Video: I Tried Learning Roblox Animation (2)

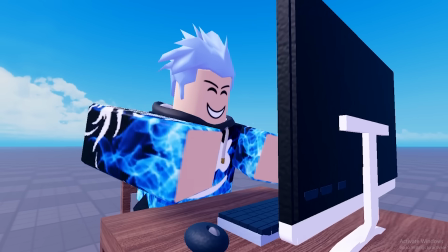[4:06]
So I sat down, cracked my knuckles, and planned out a 20-second fight scene. So here's what I have in mind.
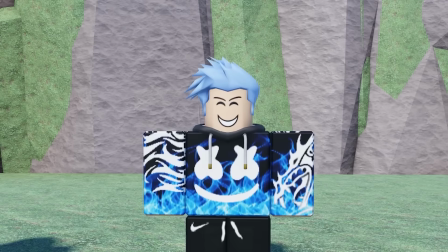[4:11]
The two characters involved in the fight are gonna be me and this ninja bacon hair guy. I don't really know what he's supposed to be.
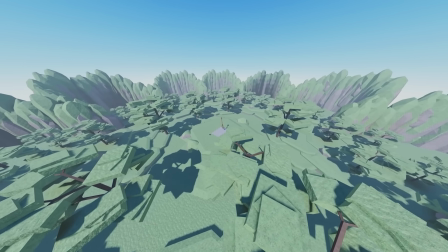[4:17]
I just threw random clothes and accessories together from the toolbox. Anyways, the fight is gonna start in this open field where the player is trying to steal a giant golden key.
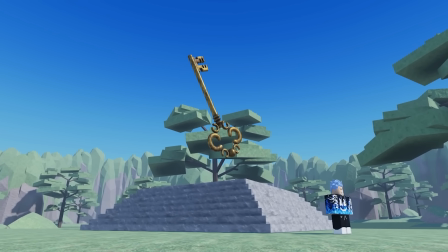[4:25]
This key is special because it actually has the ability to activate windows. But when he tries to steal the key,
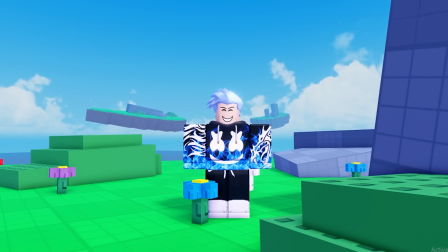[4:30]
I'm gonna stop him and we get into an intense fight because I refuse to ever activate windows until we hit 100,000 subscribers.
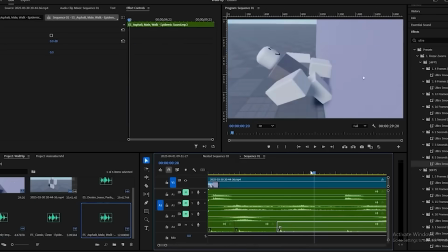[4:38]
Anyways, here's the final battle that we were able to make after our first week of learning Roblox animation.
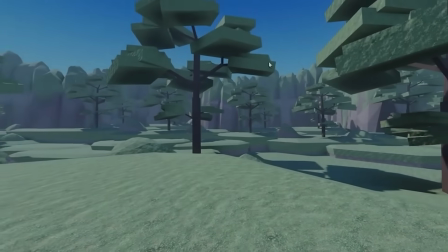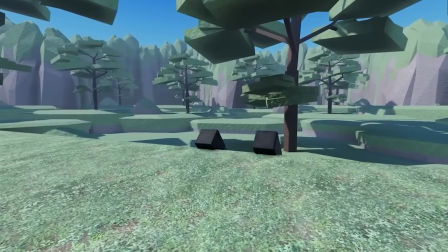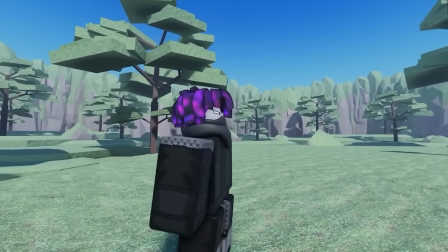[4:53] The key to activate windows is in my reach.
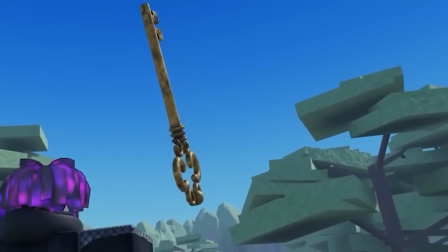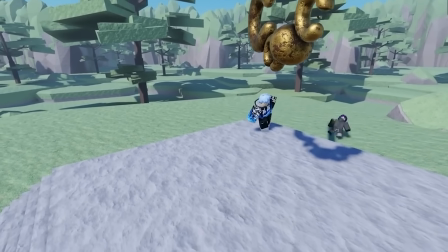[5:04] Womp womp.
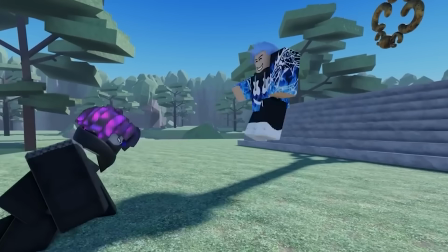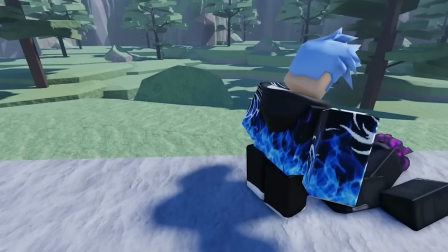[5:10] No. Man, that was the easiest fight of my life. You suck.
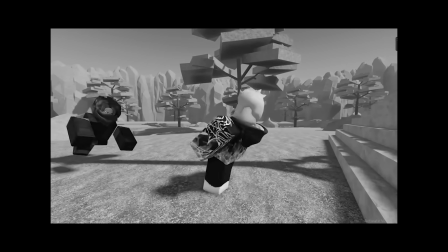[5:15]
So that about wraps up the first week of animations that I created. And by first week, I mean last week.
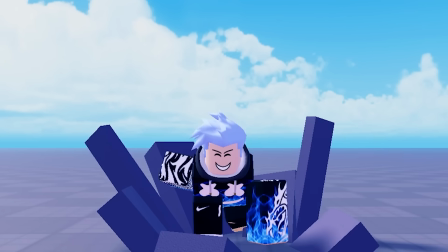[5:20]
At least I thought. You see, to be completely honest, I was done with Roblox animation.
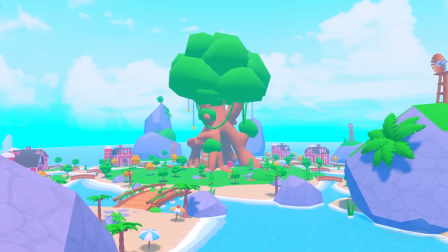[5:24]
While the projects were fun to create, I have other projects that I've been pouring so much time into behind the scenes.
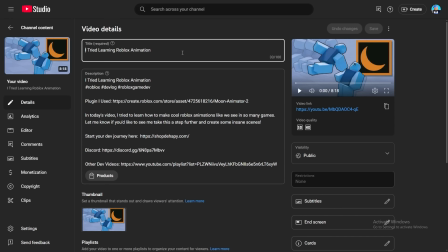[5:30]
So I uploaded a video covering the first week, and now we can quit animation. Yes, more.
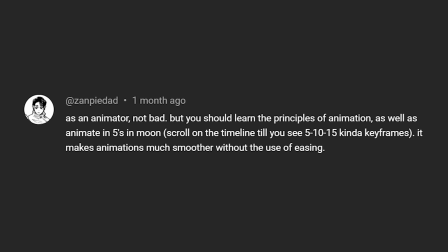[5:35]
It's good, but you should actually try more animation.
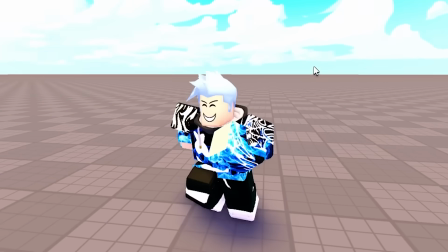[5:41]
So with my first video going viral, I know that this next week is going to need to be really impressive because I set the standard so high on the first week.
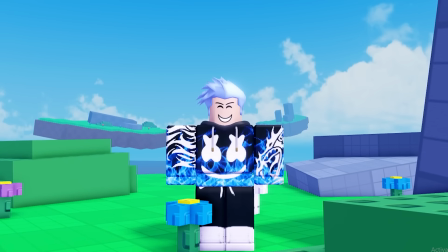[5:49]
But if we really want to make serious progress with Roblox animation, we're going to need some help from somebody who actually knows what they're doing.
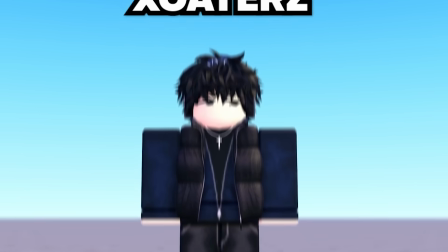[5:55]
Hey, what's up, bro? Yo, what's good? This is Zoters, a professional Roblox animator who's been working for about 3 years. And he's going to be reviewing some of my best animations from the previous video. I like how you plan your animations out, like you do your steps.
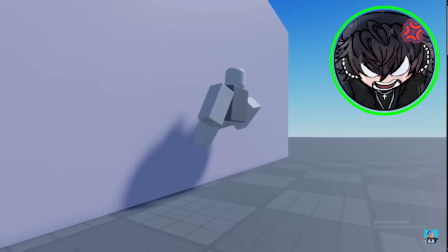[6:11]
This is actually advanced for your day two. From the looks of it, you might become a good animator.
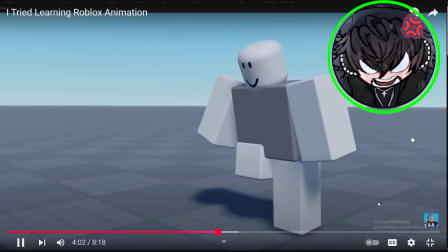[6:17]
No. Wait. What I notice is that I see that you're already like watching references.
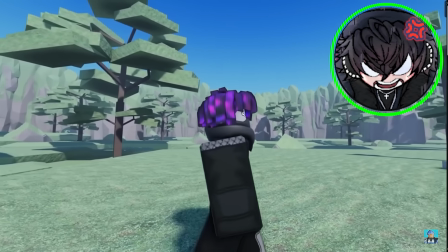[6:24]
It's good for 3 days, I'm not gonna lie. So do you want like overall feedback on everything or just the characters?
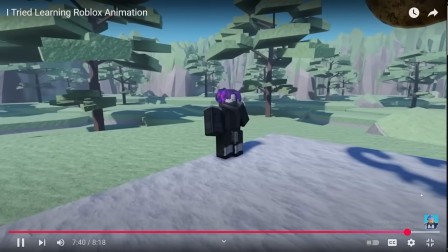[6:30]
Oh, we're cooked. What I see right now, the walk animation, that could use some work.
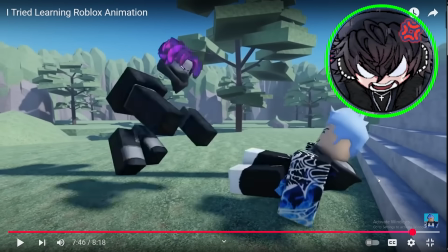[6:36]
Usually animating R6, there's like a rule with detachment. You made the head detach.
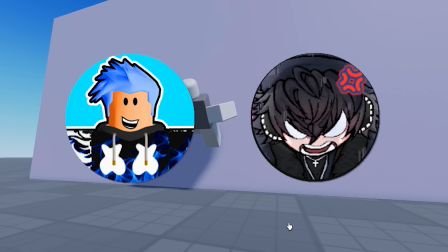[6:41]
Oh, dude, I didn't even notice that. Yeah. So after that very insightful call with our personal coach, I took some advice from your comments as well.
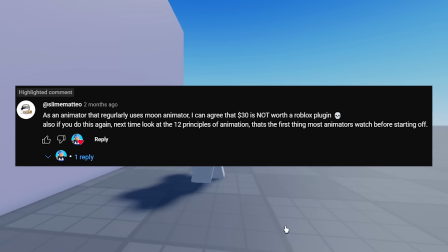[6:49]
One guy recommended that I watch a video going over the 12 principles of animation, so I went ahead and watched that.
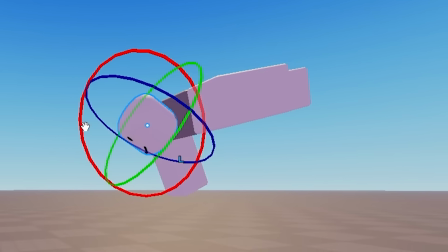[6:55]
Then I had the fun idea of making a simple movement where the player jumps up and punches the ground so hard that the world explodes.
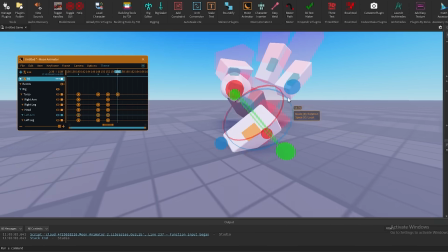[7:02]
Okay, not actually, but it'll be cool. When making this animation, I really wanted to focus on making impacts look more powerful,
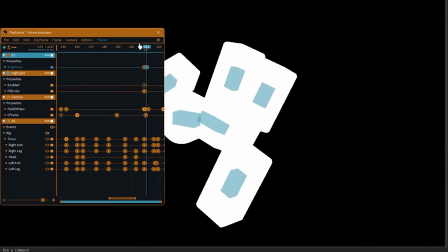[7:08]
so I followed a quick YouTube tutorial and created this cool effect that happens when the character makes contact with the ground.
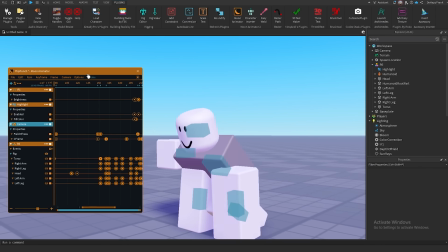[7:15]
Then I followed another YouTube tutorial that showed me how to add a little bit of camera shake just to add a little extra detail to the impact.
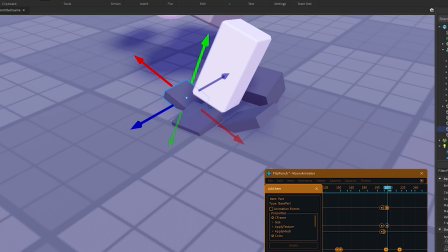[7:21]
And finally, I added in some parts that come flying out of the ground to make it look like the character punched so hard that the ground literally split into pieces.
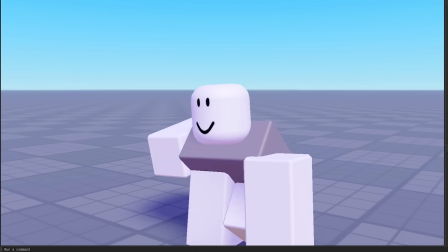[7:29]
Once the animation was finished, I took a screen recording of the movement and put it into Premiere Pro to add some sound effects.
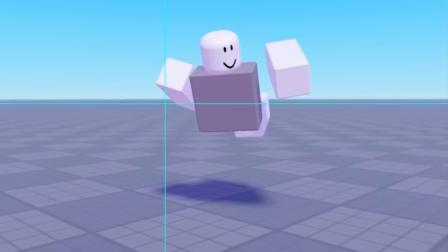[7:35]
And here's how the final punch animation looks.
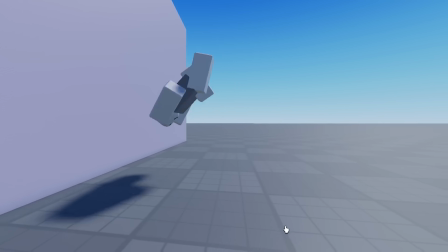[7:42]
After finishing that punch animation, I tried remaking the backflip animation that we did on day two, and I wanted to make sure that it wasn't just a lucky attempt.
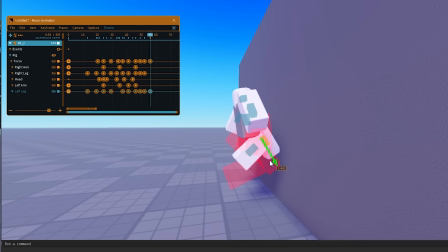[7:50]
And while this one took a lot longer because I was trying to make it smoother, I was really happy with how it turned out.
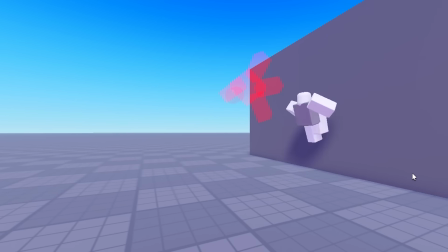[7:55]
I really felt like I was getting better at making the animations look smooth and real, but I knew there was still more that I had to learn, so I got back on a call with Zoters.
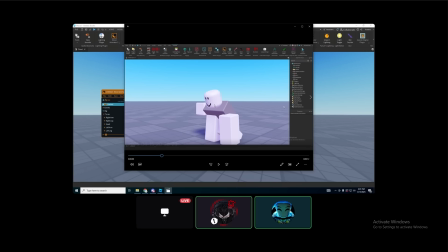[8:03]
I see that your posing is really like still. You see how the torso has like no rotation?
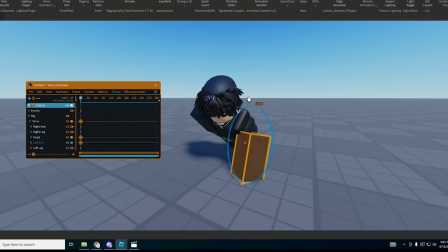[8:10]
So you could probably just do something like this. And then the vision is cool.